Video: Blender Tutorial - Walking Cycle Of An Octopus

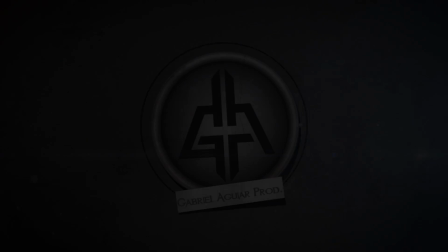2s
Hello everyone and welcome to tutorial number 16 of the Lost in the Sea series.
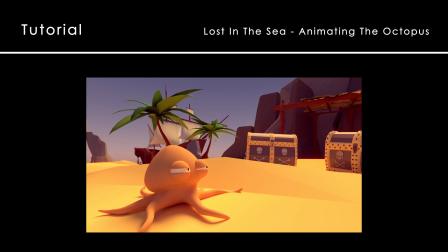8s
Today we are going to create a very simple walking cycle for the octopus we created and rigged in the last tutorials. You can find out more about the modelation and the rigging process in the description.
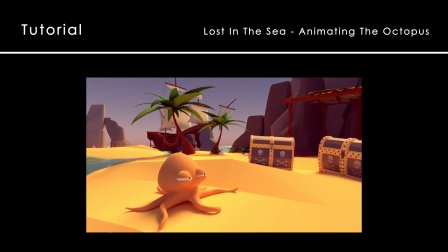20s
And after creating the walking cycle, we are going to import it to Unity and see how we can play animations in Unity.
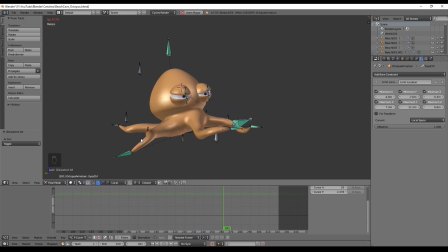28s
So basically there are two rules that I like to follow when animating. One is the traditional way to animate from big to small, and this basically means animating obvious movements and big movements, then going to details and small things. Two, when I am animating I like to do things a bit slower,
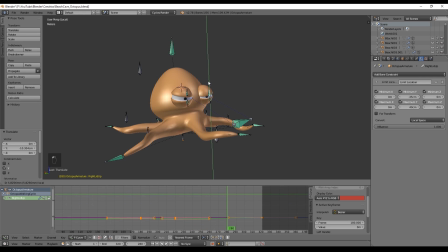48s
because we see more details and have a better control, and then if we want to make it faster we can always do it. Okay, so in a walking cycle the character doesn't really move forward or backwards, we animate it in the same position, and then in Unity or in Blender we make it move forward or backwards.
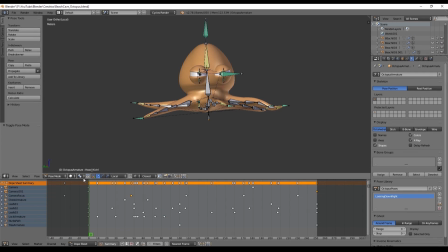67s
So let's get started by opening the dope sheet and select Action Editor. Press the new button and call it Octopus Walking Cycle. Now, what we want to do is start with macro movements, like I said in the beginning,
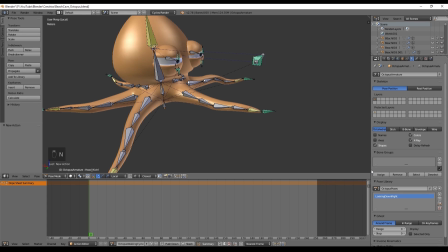85s
and one of those obvious movements is the head leaning backwards and forwards when he wants to move.
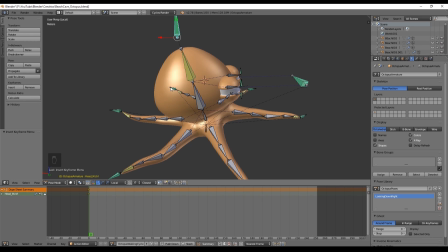91s
And we want to control that movement with this bone. Most of the times when animating a bone, we want to start by inserting a keyframe in the frame number 0. We can insert keyframes by pressing I. As you can see, there are several options, like only location, rotation or scale.
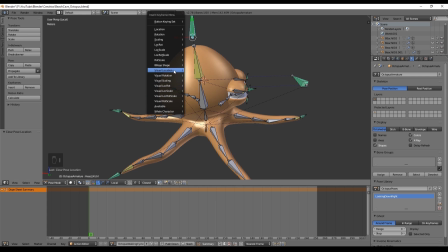110s
Most of the times I lock everything, like location, rotation and scale, but since we are only dealing with location movements, you can simply select lock location. We go to the frame 100 and push the head back like this and press I to insert a keyframe in the location.
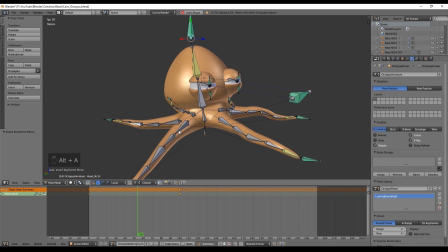129s
Now if we press Alt A, we can play the animation and basically start to see the octopus making an effort to move forward. If you want to change the amount of frames walking cycle as,
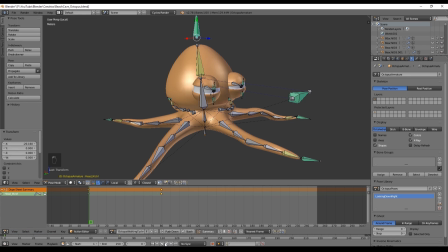141s
you can simply drag another window from here and select timeline and now change the end to whatever you want.
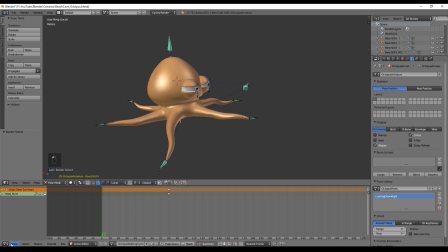152s
I recommend you to control your animations in the graph editor. You can have an easier understanding of what's going on. Understand if the bones have a smooth movement or an abrupt motion, and this will help you to make better animations.
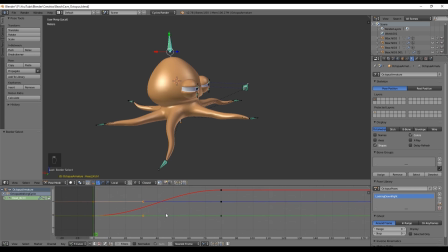169s
We can zoom in the graph editor with the mouse wheel, and since I locked the location, rotation and scale, now the respective lines appear here, and we can hide the rotation lines and scale ones by pressing this I. As you can see, the handles will allow us to control the shape of the curve.
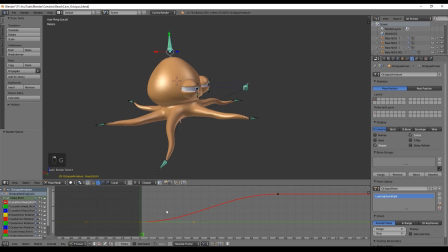189s
Now, Blender also has some interpolation presets, and we can access them by pressing T,
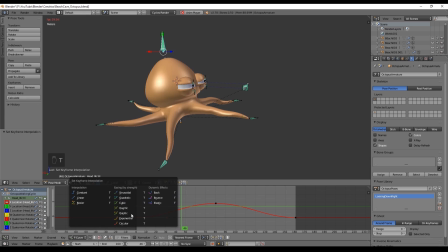195s
and if you play around, you can see what each one does. This may be really useful.
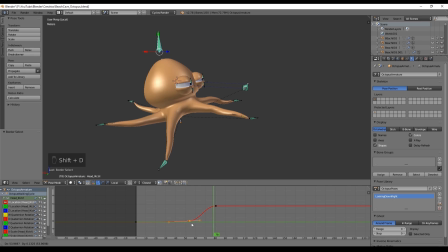201s
So now, we duplicate with Shift T the first keyframe, and put them in the end of our animation. Why we do this? Because we want this to be a loop, and we want the start and the end of our animation to be equal.
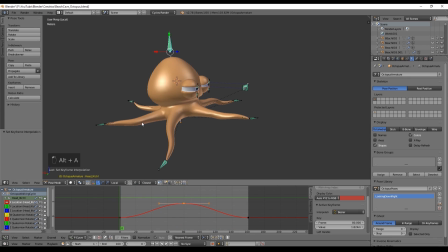217s
Now let's keyframe the neck bone, cause the octopus also moves that part of his body in an effort to move forward.
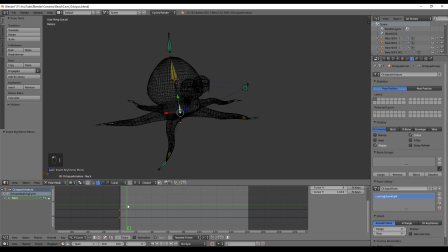225s
Let's keyframe in 0 and around the frame 70 move the neck just a bit forward and add a keyframe in the location with I.
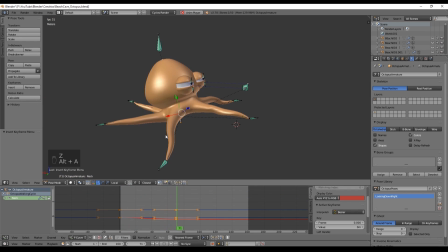236s
Also duplicate the first frame to the end of the loop.
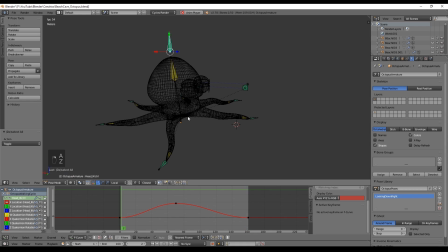242s
And now we also want to move these frames a bit nearer to the end, so it really looks like he's making an effort to go forward.